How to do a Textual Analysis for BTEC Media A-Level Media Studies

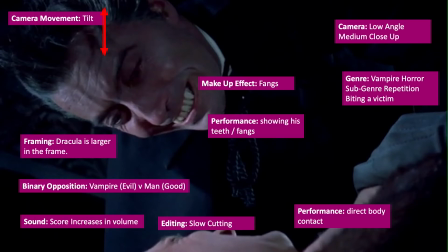So now I'm just going to analyse the rest of the scene. So in this shot, there's a camera movement, which is a tilt. This is to show Dracula getting closer to his victim, so it's building up tension. In terms of framing, Dracula is larger on the screen to show how big and powerful he is.
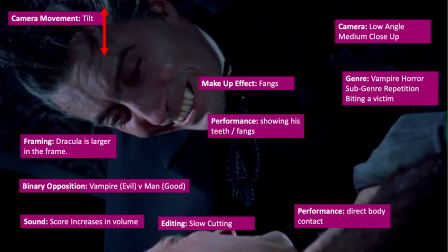In terms of binary oppositions, we've got the vampire versus the man, so we've got evil versus good. In terms of the score, it increases in volume as Dracula is about to bite, again building up that tension. In terms of makeup effect, we have the fangs to show how animalistic he is, Dracula, that he's going to bite his victim.
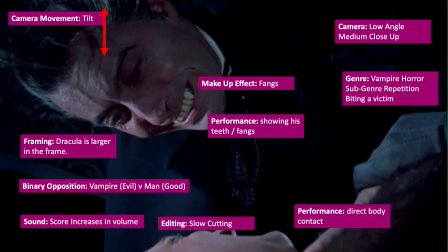In terms of performance, we've got direct body contact just to show how powerful he is and that he's causing harm to our hero. And in terms of the camera, we have a low angle, medium close-ups. The low angle is to make Dracula seem more powerful and big. In terms of genre, we have our repetition, so biting a victim.
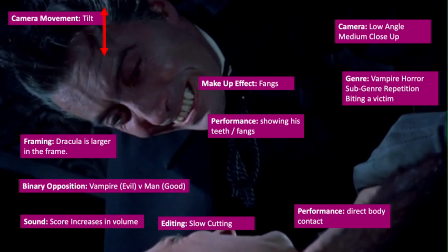So I'm using a bit of Steve Neal there.
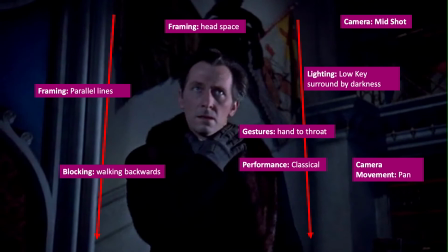In terms of the framing on this shot, there's a bit of headspace, so it makes him look smaller in the frame to make him look more vulnerable. In terms of framing as well, we've got these parallel lines that he's kind of trapped between, so it makes him look trapped. In terms of blocking of the actor, he's walking backwards to show that he is retreating, that he is in danger.
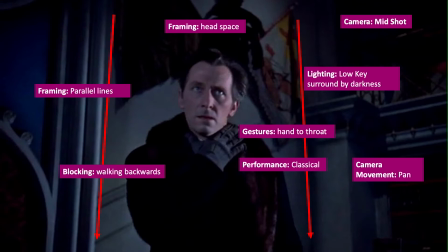The performance is classical, so it looks realistic. So we do feel his pain, we do feel that he is worried at this point. Again, low key, surrounded by darkness, so Dracula is overwhelming him at this point. And the camera is panning, so we're following his movement. So we're seeing him retreat backwards to show that he is in danger.
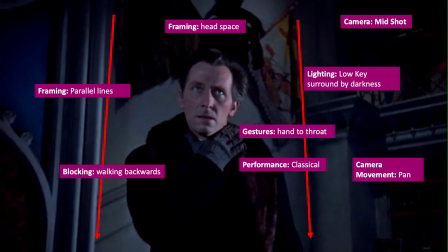And in terms of gestures, he's got his hand to his throat to show that he has been attacked, that he's in a bit of pain, and that he's now vulnerable and a lot weaker.
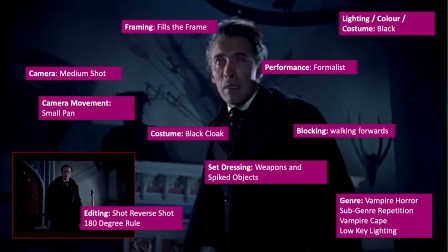So for editing, this is a reverse shot of the previous one, also uses a 180-degree rule. So this helps the audience establish the relationship between the two characters, the fact they are against each other, they're facing off against each other. In terms of the framing, Dracula fills more of the frame to show how powerful he is.
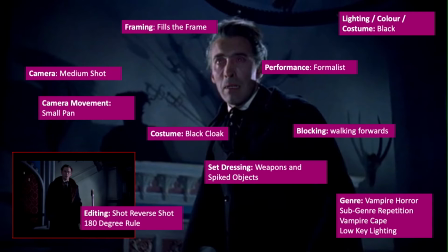In terms of performance, it's a formalist performance that's over the top. So it's exaggerated, it's not realistic because he is a vampire, he's a creature, so it should be more over the top. In terms of blocking, he is walking towards the main character. He's going to attack him at some point.
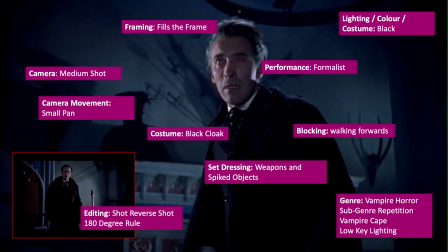So we have a small panning shot here, so just to show his movement that he's getting closer to his victim. In terms of set dressing, there's weapons and spiked objects, just to reinforce that this vampire is dangerous. In terms of lighting, he's wearing a black costume because he's the antagonist.
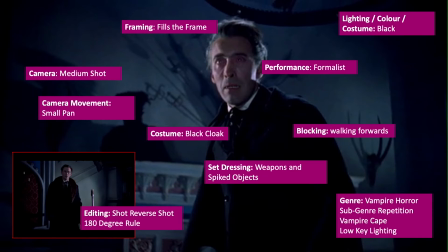He's dangerous, he's dark, he's evil. Very similar technique that was used for Darth Vader in the Star Wars films. In terms of genre, well, the cape, that is a representation of the vampire genre, same as the low-key lighting as well.
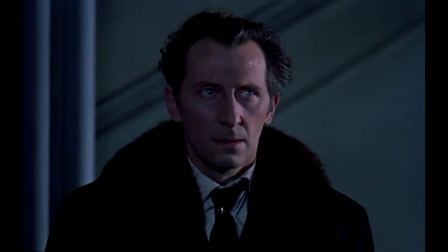You'd often expect to see that in vampire films. So in terms of editing, we have a point of view technique.
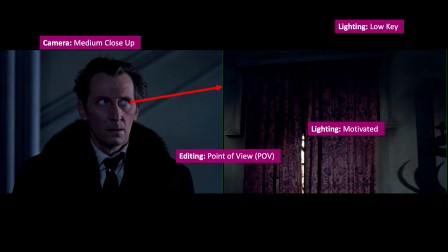So we've got the character looking and we see what he's looking at. So he's in low-key lighting again to show the darkness surrounding him. And when he looks at the curtain, there's some motivated lighting. We can see the sunlight coming through the curtains. This is going to be his salvation. This is going to be what is going to save this character.
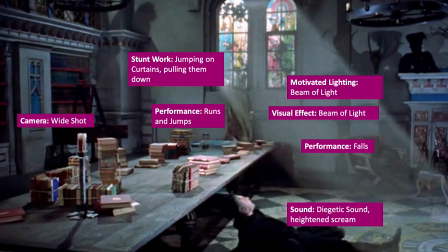So here we have a wide shot, so the audience can see what is going on. So there's a lot of detail in this shot, so it has to be done in the wide shot. You need to see the character running and jumping, you need to see the curtains, and you need to see where Dracula is in relation to the sunlight.
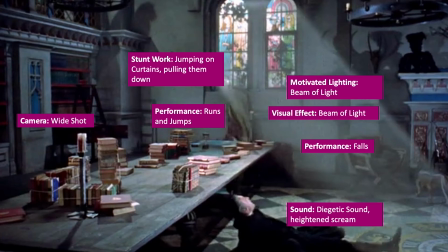So this is why you need a wide shot for this. So here we have some stunt work. So the character jumping on the curtains, pulling them down. That is quite dangerous to do. The actor could have easily have hurt himself, and it could have been a stuntman doing this, but I think it's the actor actually doing it.
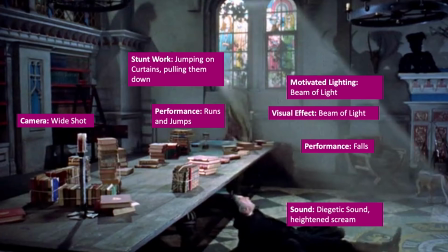So in terms of performance, he runs and then jumps. This shows how brave he is, how much of an action hero he is in this film. Motivated lighting, we see the beam of light. So that's quite important.
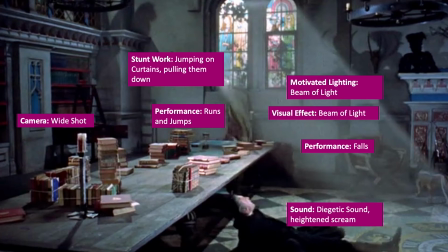So the sunlight kills vampires. Now this, I would argue, is a visual effect. I think this has been added on afterwards, but I could be wrong. So it looks like a visual effect. So the beam of light is aiming towards Dracula. That is what is going to defeat him. In terms of performance of Dracula, he falls, which just shows there's something going on.
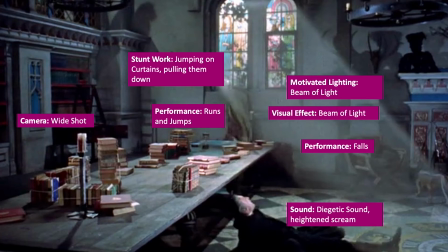So he's now lower in the frame, which shows now he's weaker. So before he was bigger in the frame, and now he's smaller in the frame. In terms of diegetic sound, we have a heightened scream to show that Dracula is now in pain because of this sunlight.
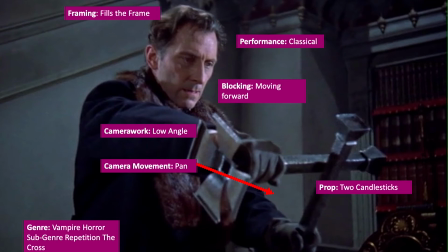So in terms of framing, Van Helsing fills the frame, so he's a lot bigger now because he now has the upper hand on Dracula. He's now a more powerful character. Again, a classical performance, so it's realistic. In terms of blocking, he's now moving forward. He's no longer moving backwards, he's now moving forward.
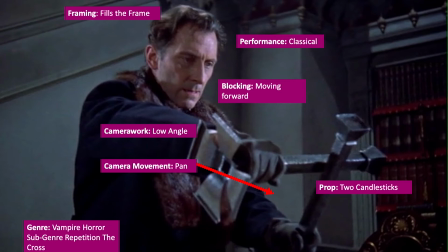Now he's got the upper hand on Dracula, he's stronger. The camera work is a low angle to show that now he is a stronger character. In terms of camera movement, we have a small pan to show him getting nearer to Dracula, that he's getting stronger and nearer and braver to him.
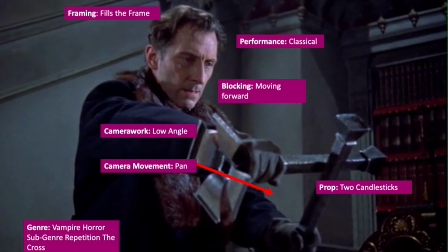In terms of props, you've got two candlesticks. Now they're put together like a cross, which is vampire repetition. So the cross is used to defeat vampires. It represents good.
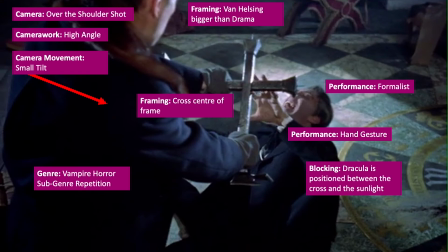We have an over-the-shoulder shot, so we can see the relationship of the two characters. So we can see that Van Helsing obviously now has the upper hand over Dracula. This is a high-angle shot just to show how weak Dracula is now. In terms of camera movement, there is a small tilt with the camera moving down slightly,
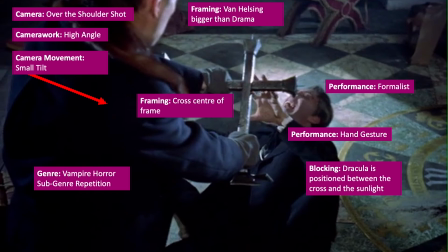just to show that the power of the cross is now going down on Dracula, that he's been defeated. The cross is centre of the frame to show how important prop that is in terms of defeating Dracula. Again, his performance is formless for Dracula. It's just over the top, it's exaggerated because he is a creature.
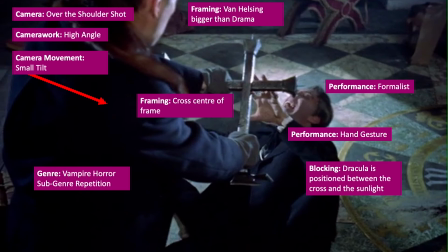He's not like a normal human being, so it needs to be over the top. So think about Joker in the Batman films, very over the top performance. In terms of his performance and hand gestures, he's got his hand in front of the cross to show that it's hurting him, that he's afraid of it, he's trying to get it away from him.
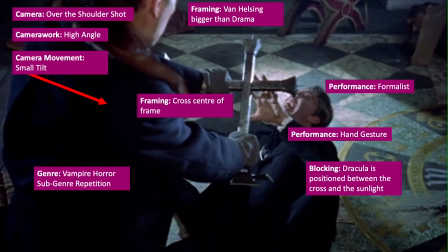And in terms of blocking Dracula's position between the cross and the sunlight, so he's trapped now. He's got the sunlight behind him and he's got the cross in front of him, so he is trapped, he is in danger. And all of this is repetition of the vampire subgenre of horror.
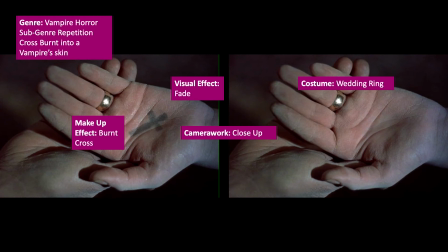So here we have a visual effect that would have been done afterwards in editing. So we have a burnt cross on this hand which fades. This tells us that she is getting over this vampire attack. She's no longer becoming a vampire anymore.
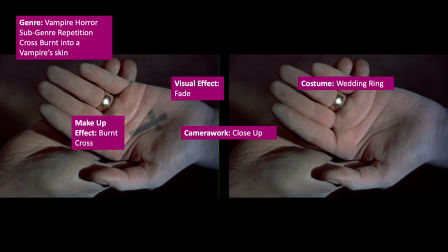We also got a close-up of the hand because we have to clearly see this effect, so the audience can see what's going on. And also the wedding ring as part of her costume just shows that she is married and that she has these traditional values. Again, this is all repetition of the vampire subgenre.
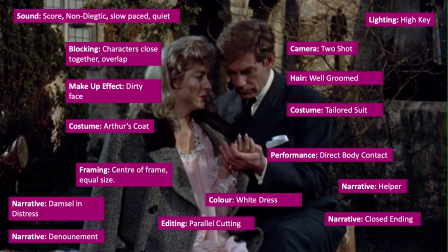Now this very last shot, it looks quite simple, but there is a lot going on here. So in terms of the sound, the score is now a lot slower, it's quiet. It's because things are returning to normal. So Dracula's been defeated and normality is coming back in.
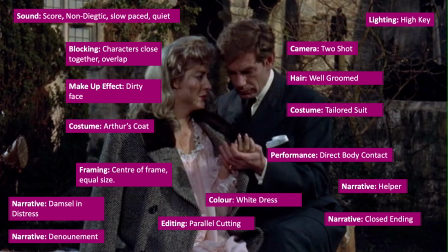So in terms of narrative, you could argue that is the new equilibrium if you're doing Todorov. In terms of blocking, the characters are very close together, they overlap. This shows us how close they are because they are a married couple. The dirty face on the female character suggests that she's been through some kind of ordeal.
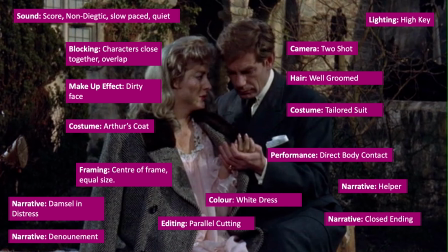The fact she's wearing her husband's coat shows how loving he is, that he's there to protect her. They are centering the frame of equal size to show that they are a couple in a strong relationship, an equal relationship. In terms of narrative, she is your stereotypical damsel in distress.
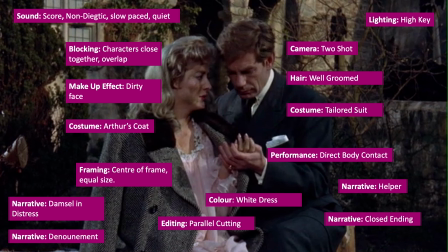She's wearing a white dress to show that she is pure and innocent.